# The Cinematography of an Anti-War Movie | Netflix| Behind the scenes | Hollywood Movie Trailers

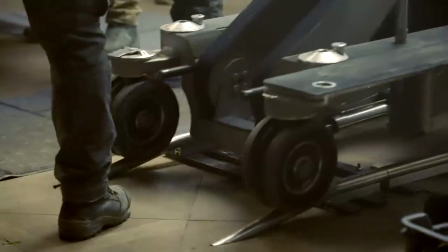[0:08] One, four, three, action!
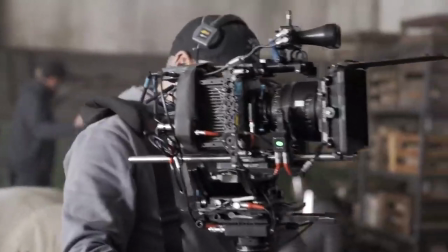[0:15] Excellent take, cut it.
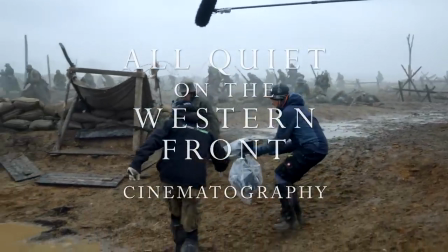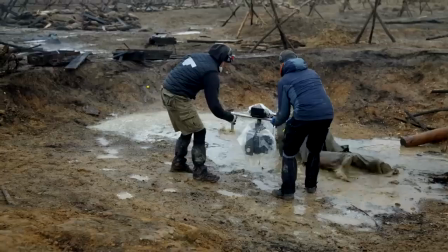[0:24]
It's a film that definitely a lot of energy and a lot of extremely hard work went into. So from all the filmmakers involved in every department, I think, you know, we've all done each other proud.
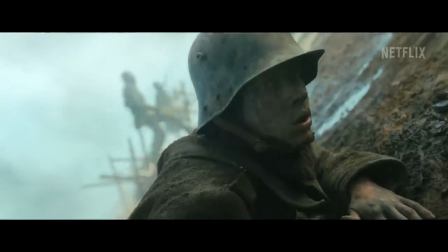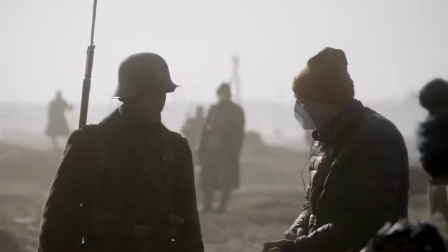[0:47]
The title of the book and the script attracted many great talents. First of all, my very good friend, James Friend, the cinematographer.
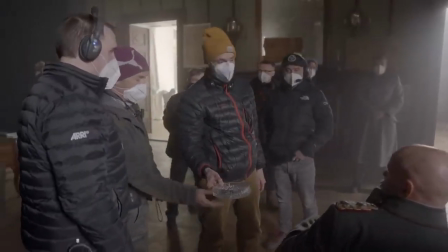[0:59]
I was very keen early on that this picture needed to have scale. People naturally associate large format photography with big landscapes, which is also what it's about.
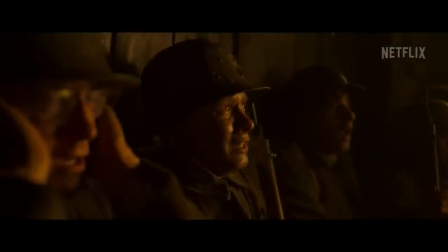[1:12]
But putting it in confined spaces was also really fun because you're unable to see a lot more. The book has that scope so you need to translate that and you need these big pictures to tell the story convincingly.
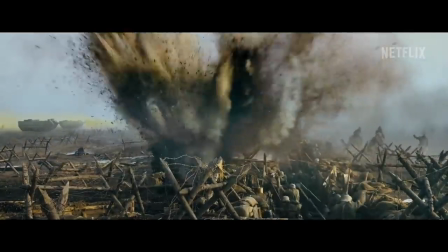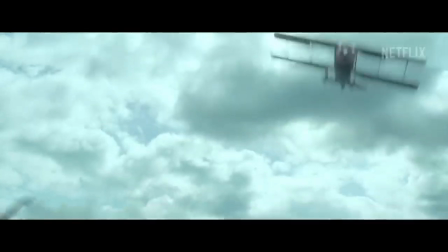[1:35]
It's photographed very much from a soldier's perspective.
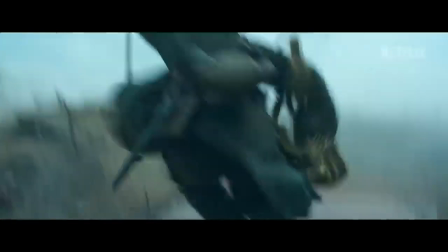[1:39]
We very rarely cut to a wider shot that removes the audience from the soldiers' perspective of the battle and the war.
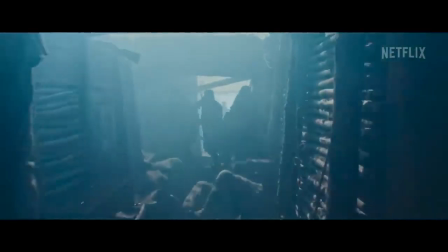[1:47]
The location was key because half of the film is basically set in the trenches.
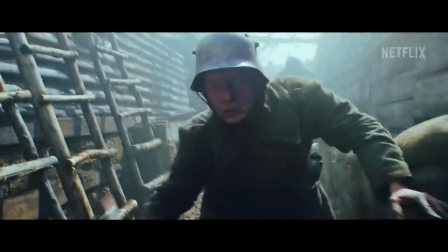[1:53]
And these trenches were packed in World War I. You've not only got to get one cast, you've got to get six cast members and you've got to get 100 extras past you. And you've got to get a camera. While there's explosions going off and it's raining and they're gonna have guns in their hands, they're gonna have props,
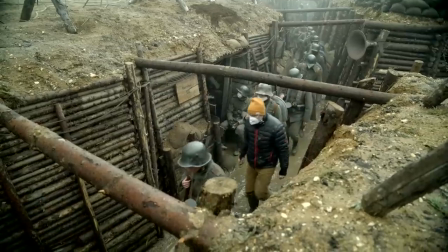[2:08]
you know, and we slightly increased the size of the trench so it didn't look distractingly big,
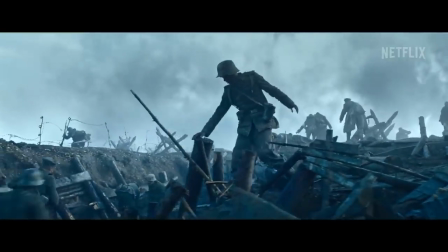[2:14]
but we could actually service it. Now you've built one of the most beautiful sets to work in I've ever had the pleasure of photographing.
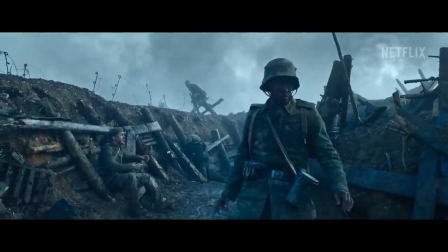[2:22]
Thank you, Ed, for giving me that gift.
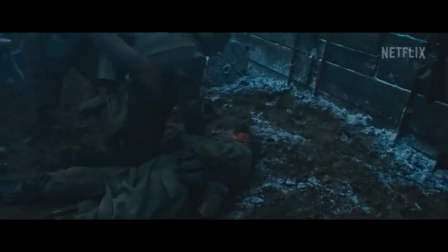These big scenes were incredibly hard to shoot and every day I feared we're not going to get it done there's no way we can get the shot it's so difficult to get
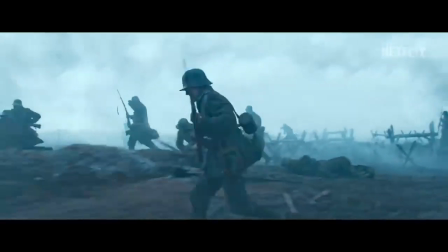[2:37]
and then when we got it finally I was incredibly relieved and proud in a way that we made it through it.
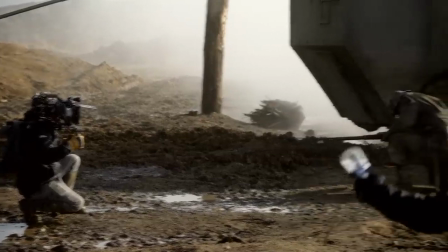[2:47]
It's powerful I mean There were scenes that we photographed that moved me in a different way and shed a tear as well,
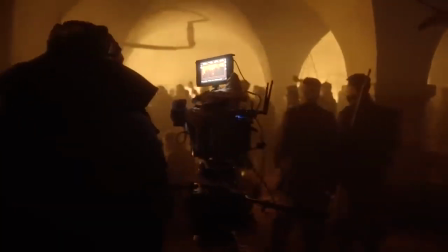[2:55]
which was great.
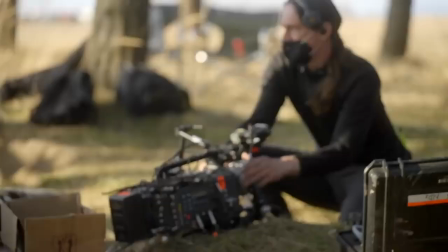[3:01]
Very rewarding. Very, very rewarding. We were very, very lucky with the crew.
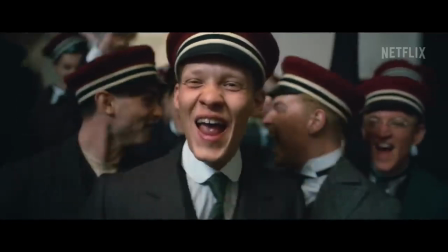[3:06]
This crew became essential. When they are inspired, they give a movie so much.
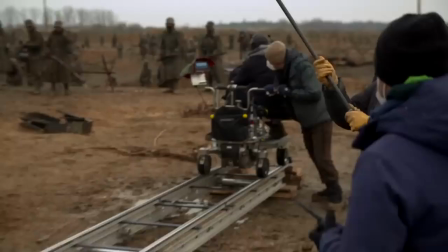[3:12]
They enrich the movie. They make this movie so much better.
Ready, and action!
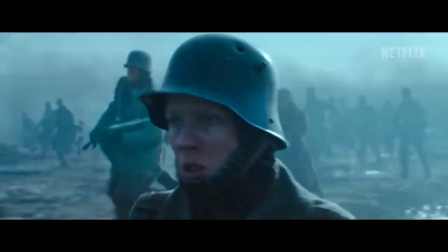[3:20]
What Netflix gave us is the ability to tell this story with justice.
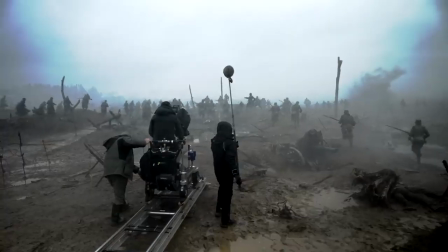[3:28]
And to tell a very big but very personal story at the same time.